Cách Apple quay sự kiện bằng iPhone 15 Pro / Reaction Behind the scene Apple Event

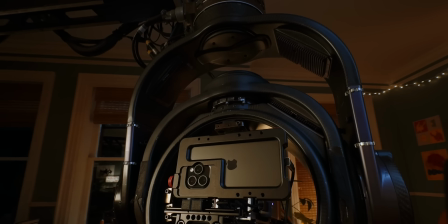0:02 Điều đặc biệt nhất tại sự kiện Apple vừa qua đó là toàn bộ event được quay bằng chiếc iPhone 15 Pro.
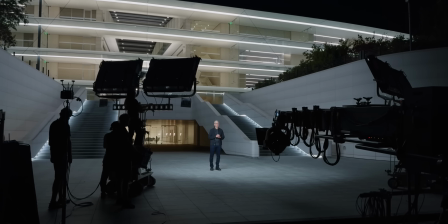0:07 Và đặc biệt hơn nữa là nguyên giả setup được giữ nguyên như khi sử dụng những hệ thống camera chuyên nghiệp, từ ánh sáng, số lượng màn hình, các thiết bị hỗ trợ ghi hình hay là số lượng nhân sự.
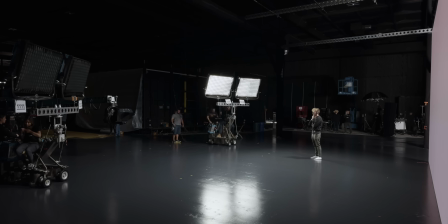0:16 Tất cả không hề có bất kỳ một chút thay đổi gì cả, chỉ để phục vụ cho chiếc iPhone 15 Pro này mà thôi. Và điều mà Apple muốn truyền tải tới người xem ấy đó là đây, iPhone 15 Pro mới nhất của chúng tôi đấy. Các bạn hãy cùng xem rằng là giới hạn của nó làm được những gì nhá.
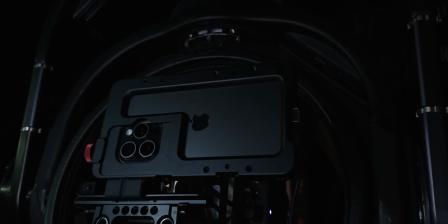0:29 Và cuối sự kiện thì Apple cũng có upload video behind the scene chia sẻ qua về cái cách mà họ đã sử dụng chiếc iPhone 15 Pro để mà quay sự kiện như thế nào. Và trong video ngày hôm nay chúng ta sẽ cùng reaction và phân tích video này để xem rằng là nó có gì thú vị nhá. Ok, bắt đầu video nhá.
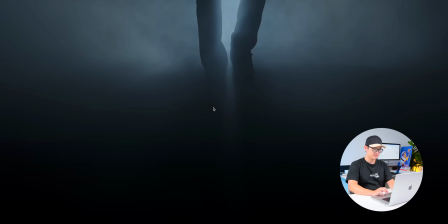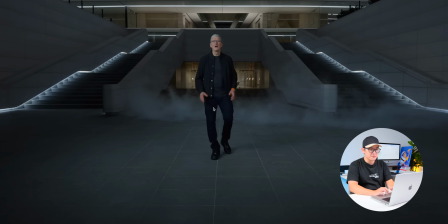0:51 Đây là cảnh đầu tiên trong sự kiện và cũng là cảnh mà mình thấy rằng là ấn tượng
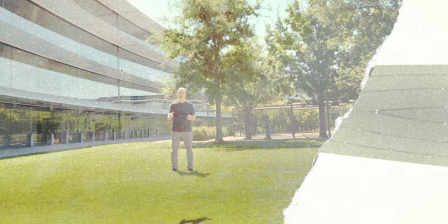0:55 nhất. Mình thấy rằng là mọi event trước đây thì Apple đều chia sẻ trong một quang cảnh rất là thoáng đãng, không khí trong lành mát mẻ.
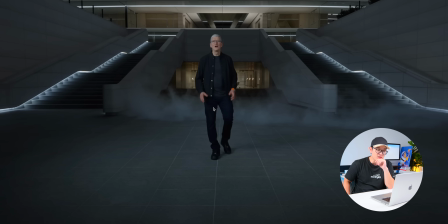1:01 Còn sự kiện lần này thì Apple quay tối, nó vừa thể hiện được cảm giác của ngày hội Halloween. Nhưng mà mình nghĩ rằng ý đồ quan trọng hơn ấy, đó là nó thể hiện sức mạnh của hệ thống camera trên chiếc iPhone 15 Pro mới nhất, là quay thiếu sáng là nó tốt như nào.
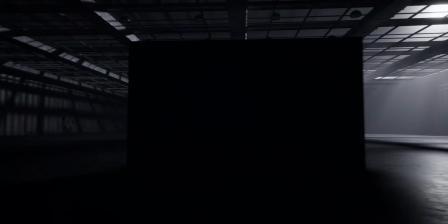1:14 Và không gian tối nó cũng gợi lên một cái cảm giác gì đó mạnh mẽ, đúng chất của chiếc MacBook Pro.
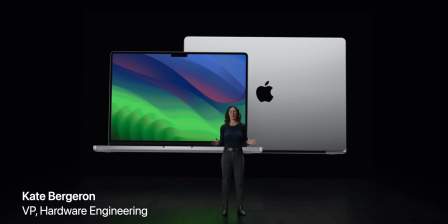1:19 Cái này đúng kiểu là một mũi tên trúng ba đích luôn nhỉ.
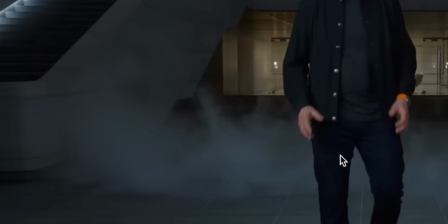1:21 Thực ra nếu như mà các bạn để ý kỹ vào sàn gạch hay là các chi tiết xung quanh ấy, các bạn sẽ thấy rằng nó không được trong và sắc nét lắm đâu.
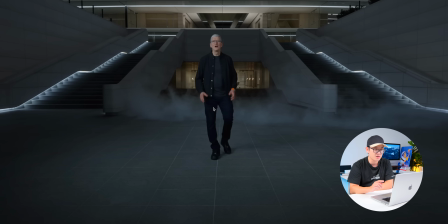1:29 Điện thoại thì nó vẫn là điện thoại mà thôi. Nhưng mà do những cảnh quay này đã được chỉnh màu theo dạng là hơi cinematic đi một chút nên là nó vẫn làm tăng chiều sâu của cảnh quay lên rất là nhiều.
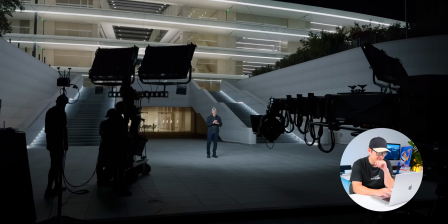1:38 Good evening and welcome to Apple Park.
Đây.
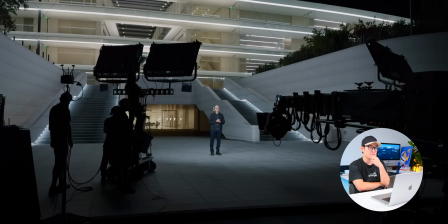1:44 Cảnh này thì anh em sẽ nhìn sơ qua được dàn máy mà Apple sử dụng và không gian xung quanh.
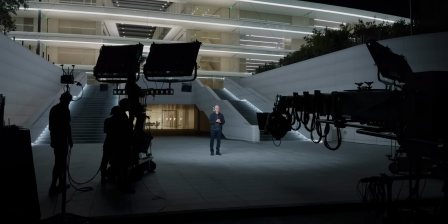1:50 Tức là quay thì vẫn là quay tối nhé, nhưng mà ánh sáng thì vẫn đầy đủ, rồi cả hệ thống cần câu y như là một hệ thống của một setup chuyên nghiệp vậy.
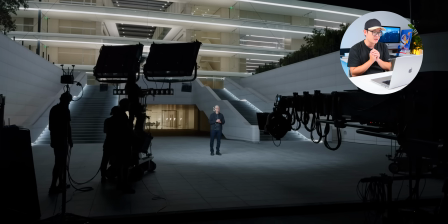1:57 Tức là nó không bị cắt bớt đi bất kỳ một cái yếu tố nào cả, chỉ thay đúng cái camera chuyên nghiệp bằng chiếc iPhone 15 Pro siêu nhỏ mà thôi.
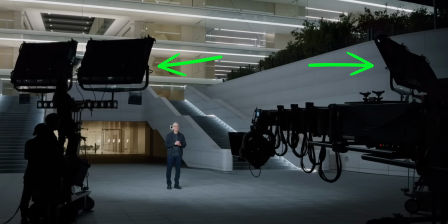2:05 Còn riêng cái đèn này thì theo như mà chúng mình tìm hiểu ấy, thì nó có vẻ là một loại của Arri, có mức giá lên đến là 26.000 đô.
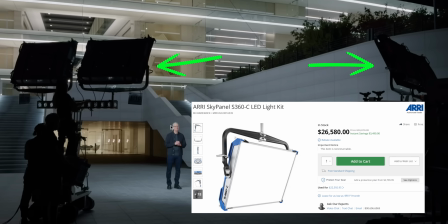2:11 Tính 4 cái đèn này thì tính ra là 2,5 tỷ, chưa kể là còn đèn trần nữa nhá, 2,5 tỷ, 3 tỷ, dã man.
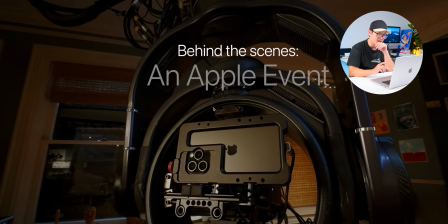2:21 Đây, đây là một cảnh cận hơn. iPhone 15 Pro được cho vào một cái khung,
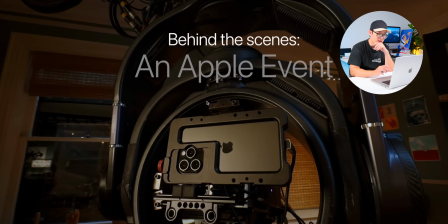2:27 và cái khung này lại được đặt bên trong một cái dàn setup khác. Ở đây thì anh em cũng sẽ thấy rằng là cái sợi cáp USB-C chắc chắn là để kết nối với cả box SSD rồi. Đây cũng là một tính năng mới mà chỉ có trên iPhone 15 Pro và iPhone 15 Pro Max nhá. Anh em cứ cắm ổ cứng rời và quay ở chế độ Pro Video thì máy nó sẽ tự động lưu video trực tiếp lên ổ cứng. Ngoài ra đây cổng USB-C nó cũng sẽ có thể xuất được hình ảnh và sạc nữa này.
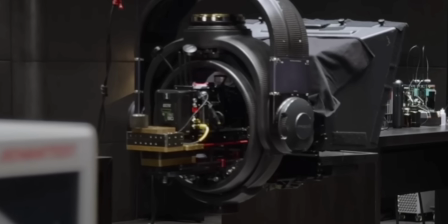2:54 Đây, cảnh này cho thấy các thiết bị ở mặt sau. Thì ở đây mình chỉ nhìn thấy loại pin Atom B, chắc là cũng kết nối với cả iPhone rồi,
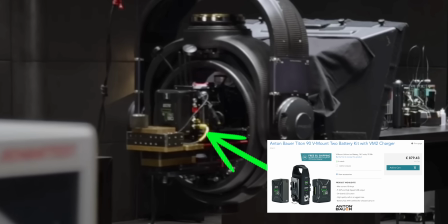3:01 chứ còn để riêng mỗi chiếc iPhone 15 Pro hay là ngay cả iPhone 15 Pro Max ấy thì quay tí là cũng hết pin mà.
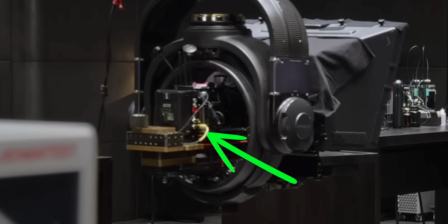3:07 Có thể là Apple sử dụng một cái loại hub nào đó, Apple xuất từ cái cổng C qua hub, rồi từ hub đó để mà sạc này, để mà cắm ra box SSD này, để mà vừa xuất hình ảnh được luôn. Còn ở đây thì cũng có rất là nhiều anten nhá. Còn cái cần cẩu này thì anh em nhớ cái cảnh mà liêm một phát từ bên ngoài vào không?
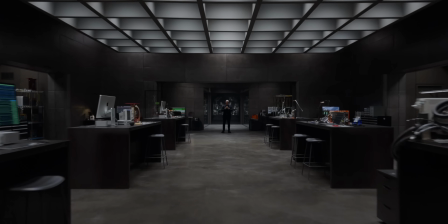3:23 Thì bắt buộc phải sử dụng những loại cần cẩu full size thì mới quay được những cái cảnh như vậy. Tiếp nhá.
When I heard that we were going to be shooting this Apple event on iPhone, I would, yeah, it was kind of course. Apple suggested that they're going to shoot the keynote on the iPhone 15 Pro.
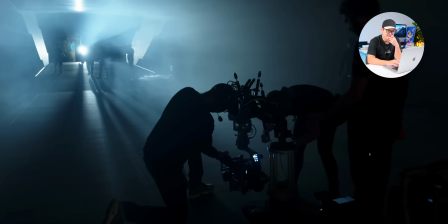3:39 I thought it was the perfect place to showcase it. I agreed.
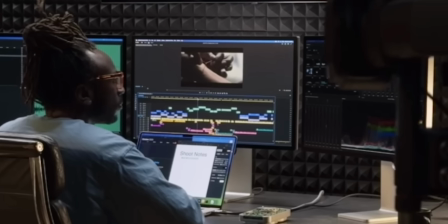3:47 Apple dùng Premiere Pro này anh em này. Ảo nhé. Đang lý ra ở một sự kiện này thì Apple phải sử dụng phần mềm của mình là Final Cut chứ nhỉ?
Alright, here we go, lock it up. This event being shot on a tiny little iPhone, USB-C out.
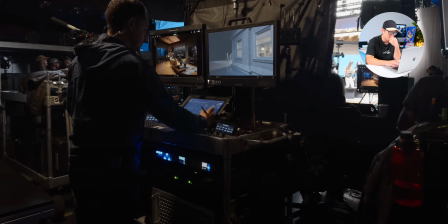4:05 USB-C. Powering 50 monitors and...
50 màn hình á? Ui.